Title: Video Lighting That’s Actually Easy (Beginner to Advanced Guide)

So I'm going to make this a 5000 Kelvin color temperature and treat it like we would the window, and I'm gonna put it in a lamp and use it as a key light. So this is one of the most budget-friendly ways to have a key light. You can buy this bulb, you probably have a lamp around your house. All it needs to be is a lamp that has like a white or a cream shade, and that's going to diffuse the light to make it a softer source. So let's get that set up and I'll show you what it looks like. So this is the lamp that I have at my house. You can see it has like a white shade that's kind of large, and this will create a softer light than just shining the bulb directly on you.
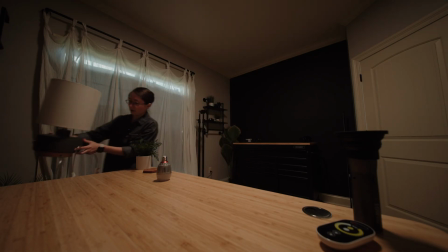4:39 So we're gonna set that up on this side of the desk on the corner. We can get that plugged in, and we'll insert our light bulb.
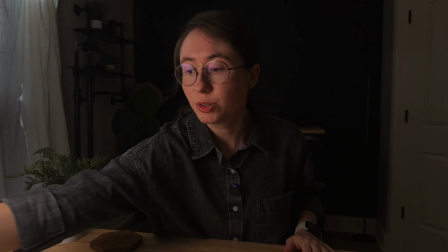4:46 Now, I've got the light bulb in the lamp. I set the intensity to 100%, and I've got the color temperature set at 5000.
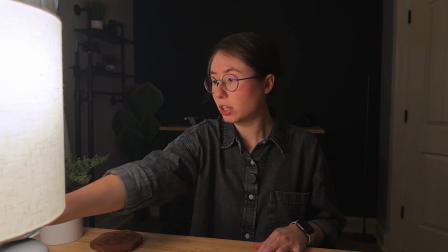4:53 And what you wanna do with your key light is kind of have it as close to you as you can to create that soft light on your face.
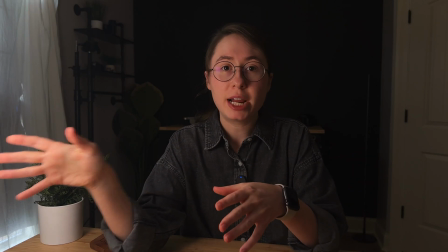5:01 But you can see here that I didn't really want it in frame, so I pushed it back just a little bit to get it out of frame.
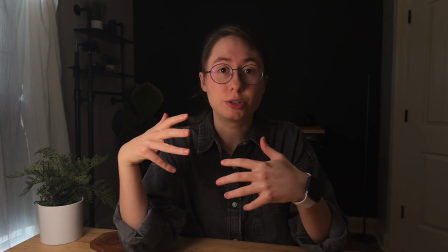5:07 If you wanted the light in frame, it won't hurt anything, and you can get the light closer to you to create more light on your face and also for it to be a little bit softer.
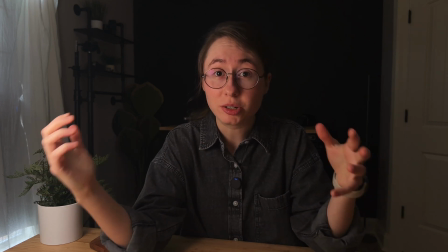5:15 But honestly, this light looks so good just how it is.
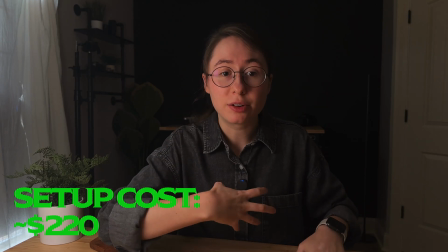5:18 So right now, all I'm using is my iPhone, the microphone, the tripod, and this lamp with the light bulb in it.
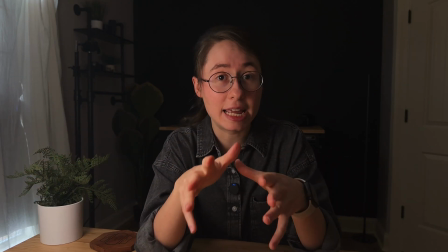5:24 And this could be a really nice YouTube video. But let's actually add in those two lights we had in our last scene to just level this up.
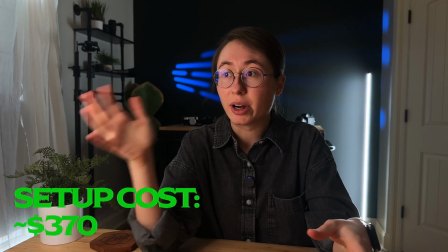5:32 And now we have a really nice 3-point lighting setup. We have our key light, our hair light, and a background light.
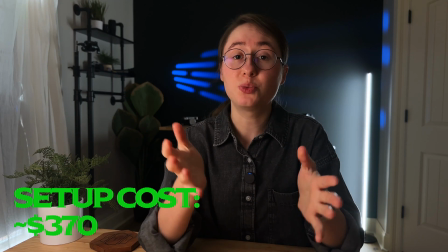5:38 So you can achieve this awesome looking setup just with the affordable lights and affordable microphone.
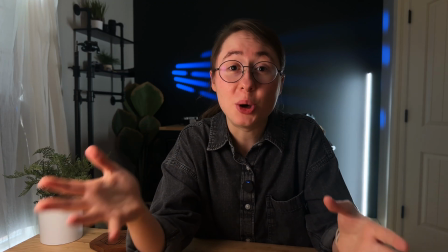5:44 And no one would probably even know that this was shot on an iPhone.
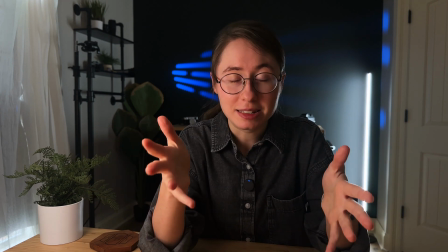5:47 I'm even like amazing myself by looking at these clips while I'm doing this as I'm changing the scene up.
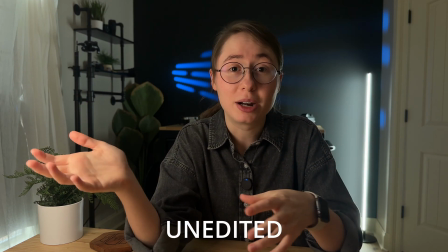5:53 The results are so good, and they're only going to be even better once I edit them. So obviously you're looking at the edited product.
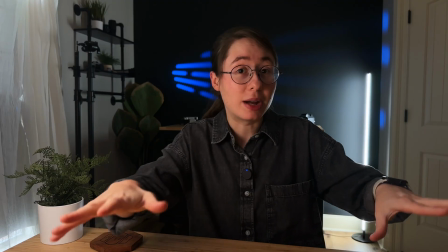5:59 This looks really nice, doesn't it? It's really nice. But anyway, let's complete this video by doing our 2 final upgrades.
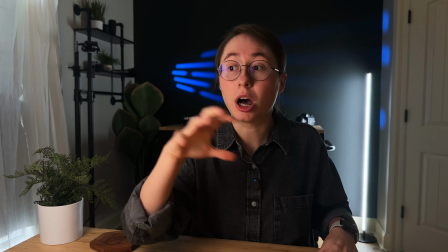6:05 And that's just going to be to upgrade our key light.
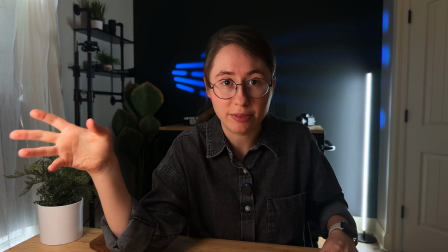6:08 So this is, again, one of the most budget ways to have a key light is to put the aperture bulb inside of a lamp.
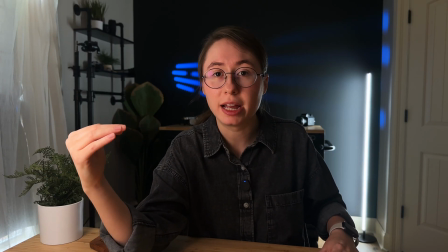6:14 The next upgrade is the Aputure Amaran T2C tube light.
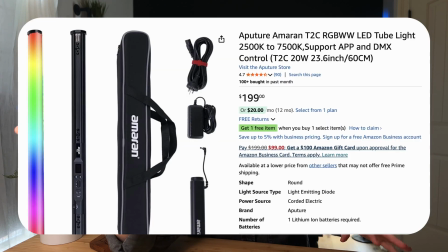6:19 I believe it's only like $200 on Amazon, and it's a really versatile light.
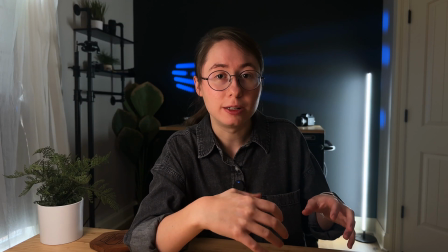6:23 It comes with a battery attachment, or you can power it, and you can make it whatever color you might need.
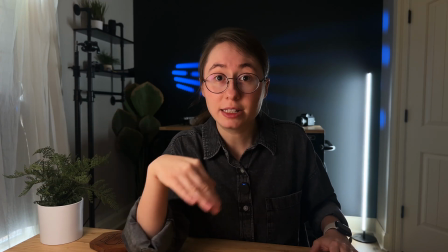6:29 So again, I'm gonna set this up, get my 2-foot tube light, set it to 5,000 Kelvin, and replace this lamp, and then we can see a before and after.
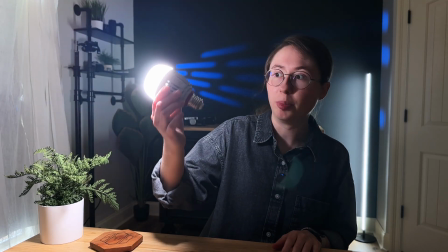6:37 Also, like, complete side note, but you can use this little bulb without it being plugged into anything because it can also be charged,
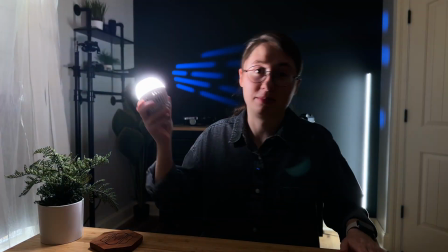6:44 and that's just really, really awesome. Okay, so this is the Aputure T2C.
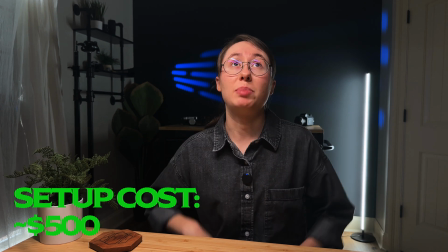6:49 I literally have it on 15%. This is a really powerful light, and I kind of have it angled.
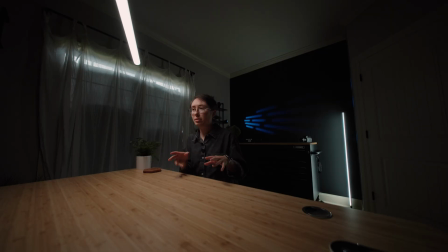6:55 I'm using a C-stand for this, and I know C-stands are expensive, so you could find different ways that you could mount this.
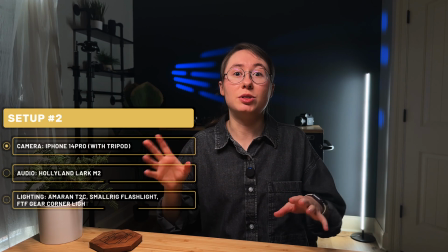7:01 You could buy a cheaper light stand. So the point is not necessarily the stand I'm using to do this, it's just the fact that this is really affordable and you can do this.
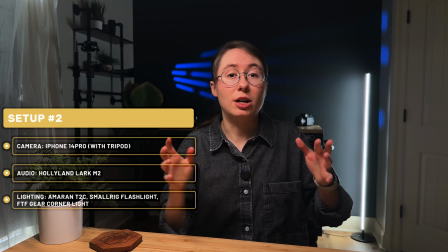7:10 You can even do it with a cheaper light stand or however you could figure out to mount it.
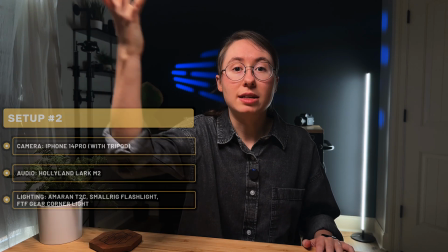7:13 I have it in kind of the same place as the lamp, where it's over to this side a little bit so that I get a little bit of shadow on this side of my face.
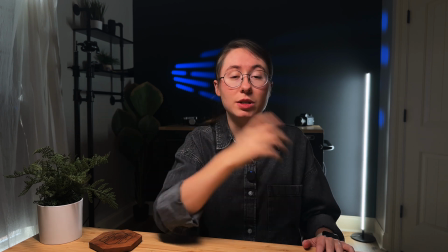7:21 So what do you think? This is a before and after.
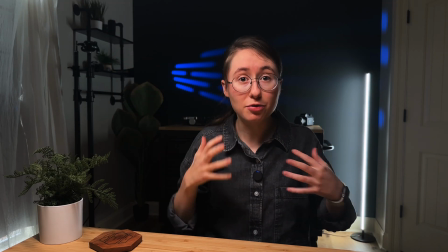7:27 And the quality should be a little bit better because I'm able to get it above me, whereas with the lamp, it was almost on the same plane as me.
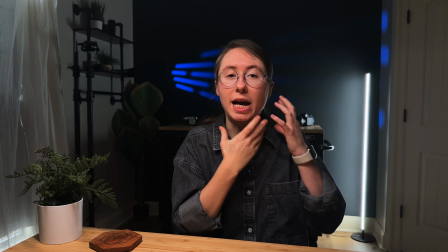7:34 And when your light's above you, it tends to give a little bit of shadow underneath your chin and different areas like that.
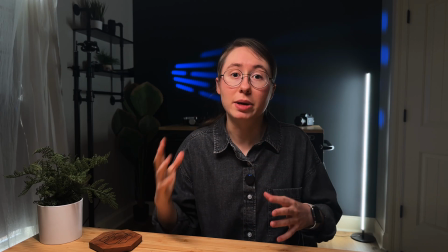7:39 It creates a little bit more dimension to the face.
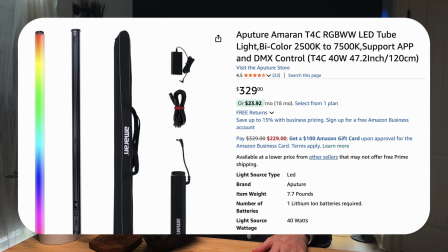7:41 Now, if you want an even better key light, we can switch over to the 4-foot tube from Amaran that I think is only about $330 on Amazon.
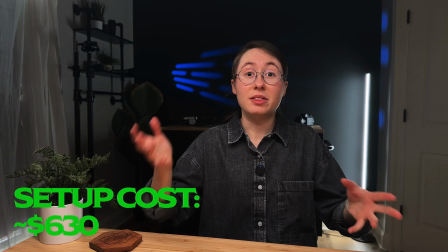7:49 So let's give it a comparison. Now, this is with the 4-foot tube, which is a really bright light.
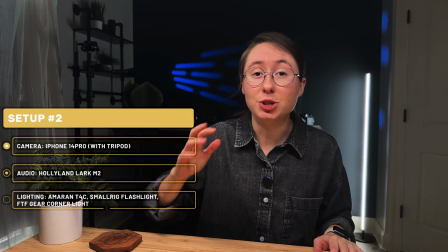7:54 I still only have this one only on 15%, but you can see just how much of a difference this makes.
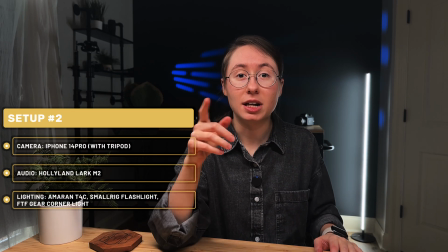8:00 So here's a side-by-side comparison of our 3 different key lights.
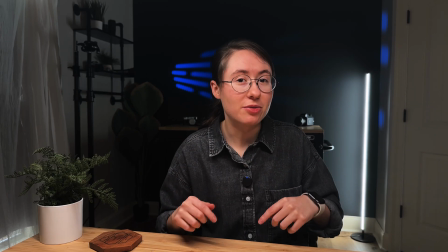8:08 So comment below which one was your favorite and what you think about all of these setups.